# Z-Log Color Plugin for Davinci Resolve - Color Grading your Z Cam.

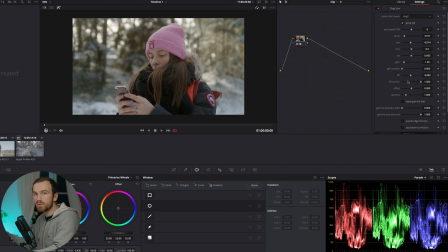4:08 I would like to add a little bit more pop into the mid-tones because we are having a subject here, and therefore I want to give more on that in the midtones. That we can do by the gamma. I would recommend to apply gamma bias, that you can
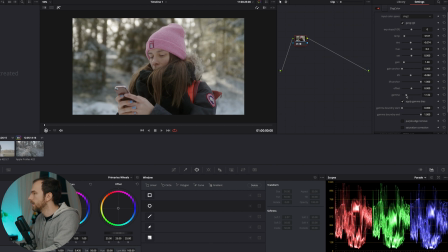4:26 do it in finer increments and then just lift it up ever so slightly. And we see also in the parade the highlights stay where they are. It's just affecting the gamma, which is what we actually want. So I just bring it up a tad, and that's basically it.
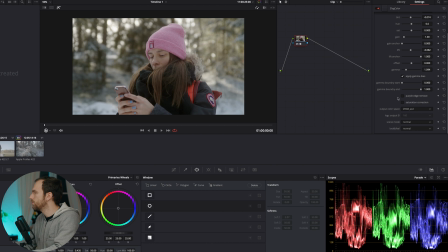4:44 Then we have here 2 boxes at the very end. Purple edge remove makes the image really green, but I've set already in camera my tint to -10 to a little bit more green, so therefore I don't do that, but actually you can also just adjust it via the tint here.
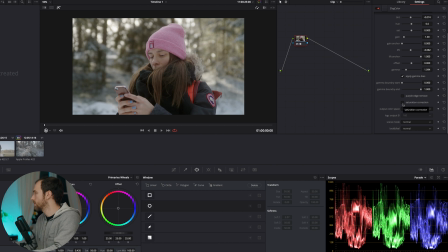5:04 And also saturation correction, really interesting. It takes out a lot of red popping colors and a little bit of blue. In some situations I leave it in some I leave it out. I think here it looks natural as is.
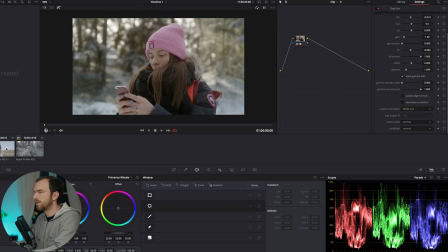5:21 So let's take a closer look onto the two other shots that I have here. So I just basically do the same, just apply it.
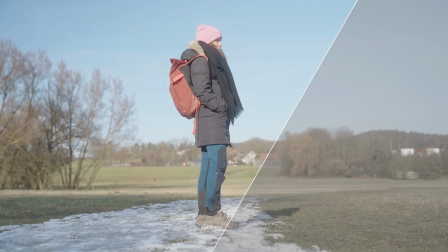5:29 And it already looks good, but here I can directly see that this is too bright for me.
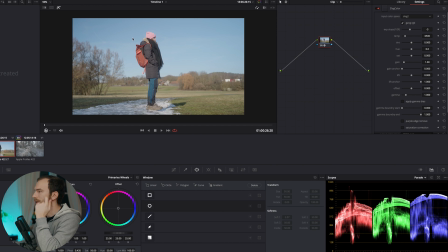5:37 So let's take the exposure down by 1 stop, and that also looks that looks good to me. Also here I think from the color side looks good.
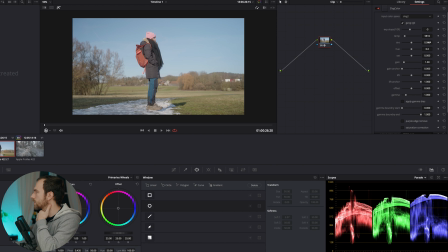5:52 A little bit warmer, not too warm, looks good. I also adjust the tint as before, a little bit more green. And yeah, also I think we could add a little bit more saturation here. And also we see here, as before, we have plenty of room in the shadows,
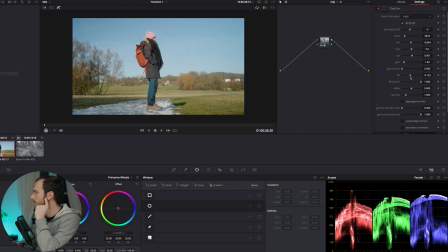6:11 so we're gonna pull them down, not until they crush, but to have a little bit more contrast in the image. That's what I like. And also I can apply gamma bias to bring up my gamma just a tad, because we're having a subject here.
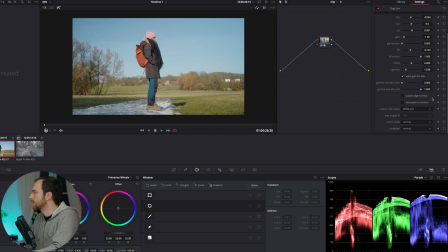6:28 Purple edge remove in this example, as I've said, makes no sense for me, but saturation correction works really well in this example, because here the most prominent thing is also like this this back here,
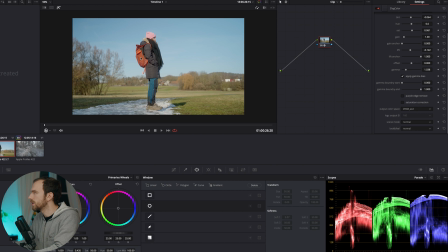6:42 and if we take saturation correction off, it's showing it a little bit too reddish, because in true life it is not that red.
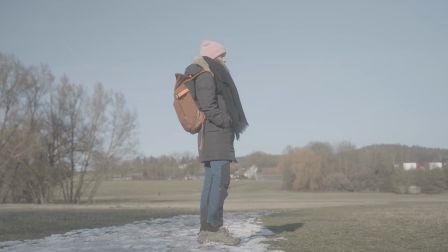6:53 So if we just disable it or enable saturation correction, that is perfectly what I saw in real life.
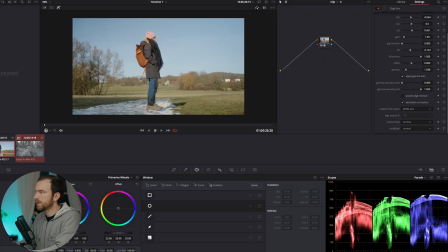7:02 Yeah, and it looks good. So let's just basically quickly apply it to the last shot, because I think you already know.
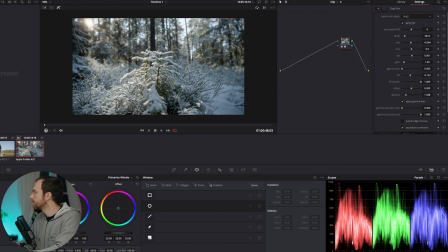7:11 Yeah, exposure looks decent here. Bring it a little bit more, make it a little bit warmer. And yeah, also the lift here is a little bit too much for this example.
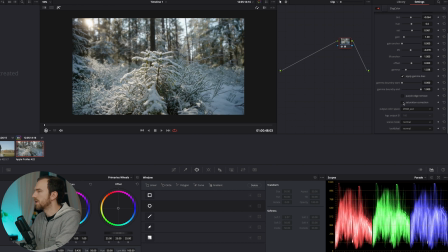7:25 Like this would be perfect. Yeah, I think that looks really awesome for me. So also that looks really nice, but I think it gives you a really good starting point to transform ZLOG really correctly into a normal color space, and then you can mess around with LUTs or any looks, and I think that works really well, and I highly suggest you to download it and try it out for yourself. If you have any further questions, you know that game, just drop them in the comments down below, and I'm gonna see you in my very next video. Cheers!